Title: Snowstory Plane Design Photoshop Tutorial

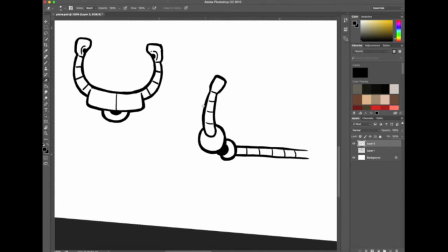(8:14)
I have to think about my line quality, but I don't necessarily have to think about the structure of it.
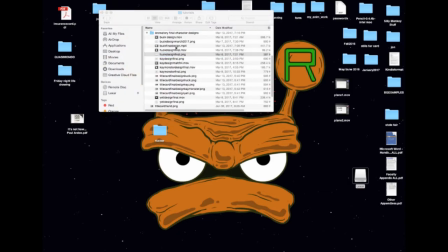(8:19)
So that's what we got going on here. And then the next step in the process here is I'm going to color it.
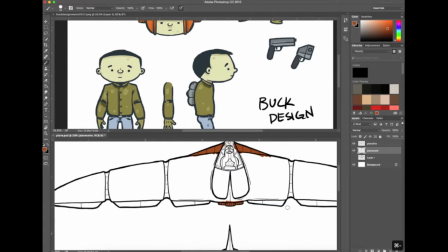(8:27)
So what I did for the color is I brought up some of the other characters or all the characters,
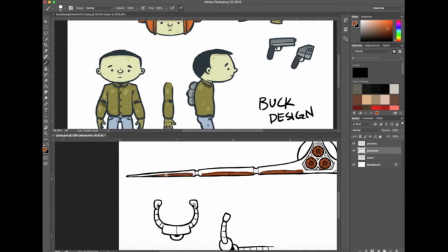(8:34)
and I want a palette that's going to kind of agree with them. So I like that orange from his helmet.
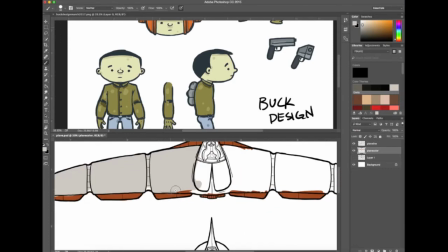(8:40)
I don't necessarily want to overuse it, but I kind of was thinking more kind of earth tones in the in this, kind of make it a little bit owl-like.
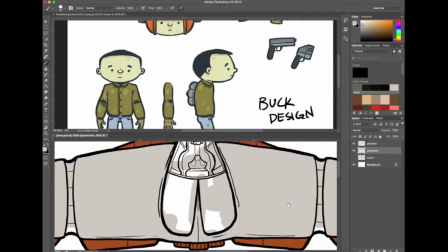(8:48)
It's kind of looking a little bit owl-like as it is. So then I just chose a color palette that would go along with that.
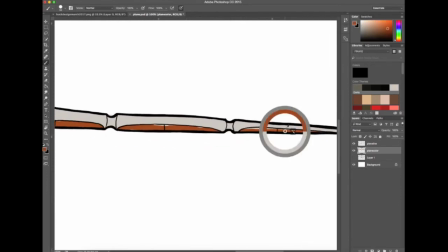(8:56)
Coloring is fairly easy. Obviously, in Photoshop, I've done for a couple of the other characters in this,
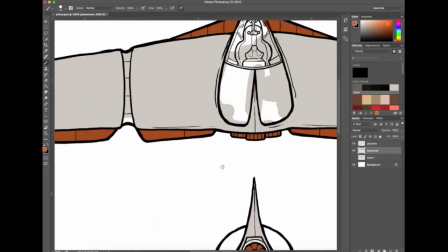(9:03)
where I'm just slapping a layer underneath, and then I'm testing out the color a little bit.
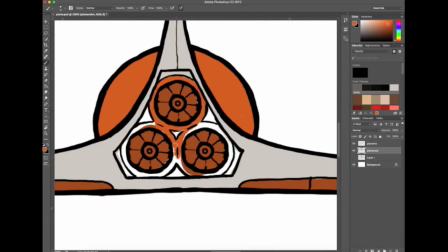(9:07)
I wanted to stick with basically 3 to 4 colors in my palette for each element.
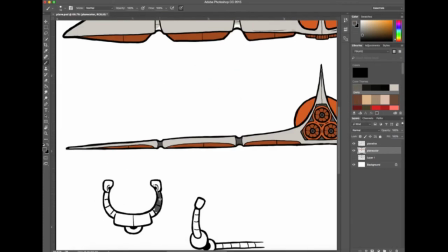(9:14)
So in this one, I'm kind of sticking to oranges and earth tones. So and it's fairly easy to color it.
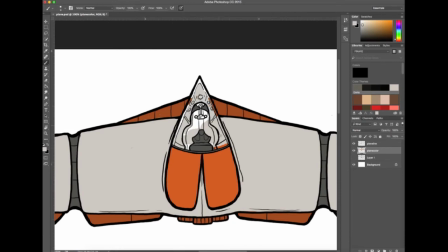(9:22)
I don't necessarily want to deal a lot with gradients or anything, because I am going to be animating this 2D kind of hand-drawn frame by frame.
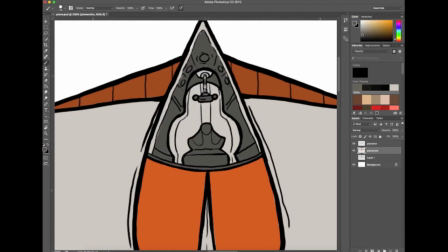(9:30)
So I don't necessarily want to encumber it with a lot of detail in either my line work or my coloring.
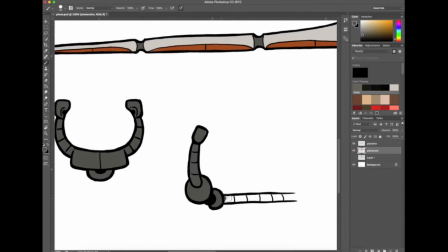(9:39)
So this was fun. I really enjoyed doing this. I was a prop designer for a little bit in studios and all that kind of stuff. So this stuff comes kind of naturally to me.
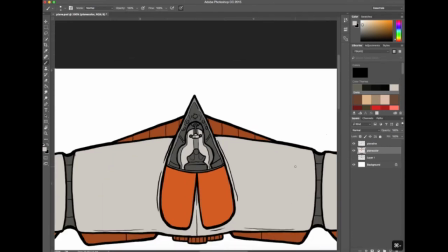(9:46)
Hopefully it looks like that. So there you have it. This is the plane for the Snowstory, Buck's plane.
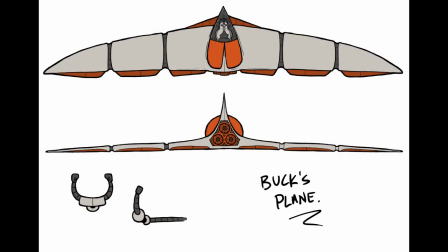(9:53)
And if you want to see more, check me out on YouTube or johntbrown.com. Thanks for tuning in.
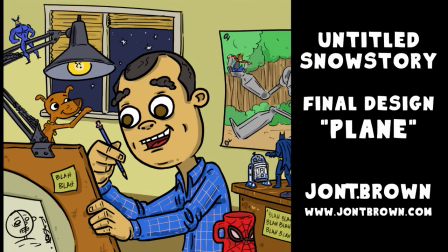(9:59)
Talk to you later. Bye.